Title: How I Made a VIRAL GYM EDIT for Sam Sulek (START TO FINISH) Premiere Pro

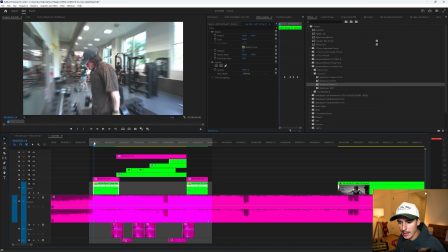1001s
Cool edit, but once we go ahead and play it with the sound effects,
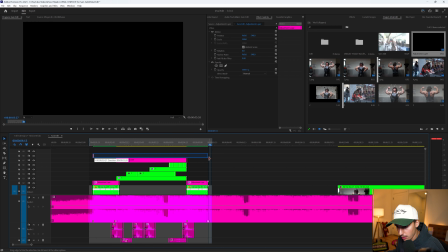1008s
so much better. But lastly, I'm gonna drag an adjustment layer above all of this and go to effects and drag on Lumetri color.
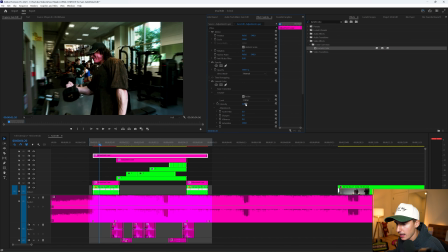1015s
This is the time where I bring on my filmic LUT, and I'm gonna turn down the intensity just a little bit. It seems a little too much. Maybe something like 75. You can already see how that's the color grade just adds a little bit more of a cinematic look. It really makes you look a little bit more like a fake natty and just ties it together. I'm gonna go ahead and turn up the sharpen to 50.
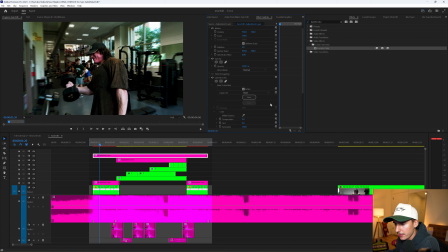1032s
It just makes like all your veins and stuff pop out a little bit more. And then under basic correction, I'm gonna change a little bit of the color temperature. Let's bring up the exposure just a little bit because it seems a little dark in here, and add in a little bit more contrast. And I'm bringing down the highlights a little bit because it's a little blown out over here. Let's go ahead and see what it looks like throughout.
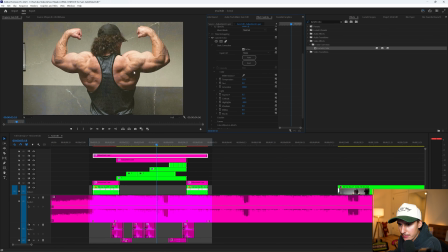1050s
This is looking so much sicker. This is with it before and then after. You can see like the definition in your muscles and stuff just pops so much more if you color grade properly.
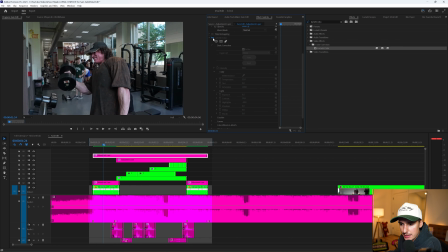1059s
You like look at his arm down here. Crazy difference. Now all together, this is what our edit looks like.
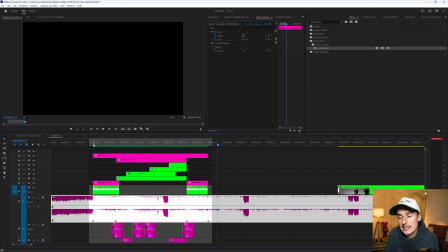1069s
I think we remade this edit almost perfectly. That's how I made the viral Sam Sulek edit on my Instagram.
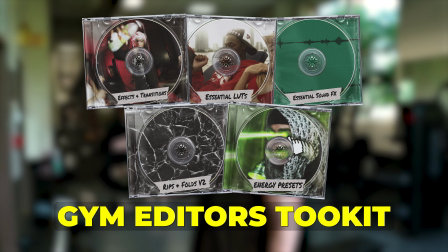1075s
I'll have that ultimate gym editor bundle linked down in the description. And if you use code Sam because you're watching this video, you'll get $5 off already on top of that massive saving in the bundle itself. Definitely go ahead and download that and level up your gym edits. But that's all I got for you guys in this one. Peace.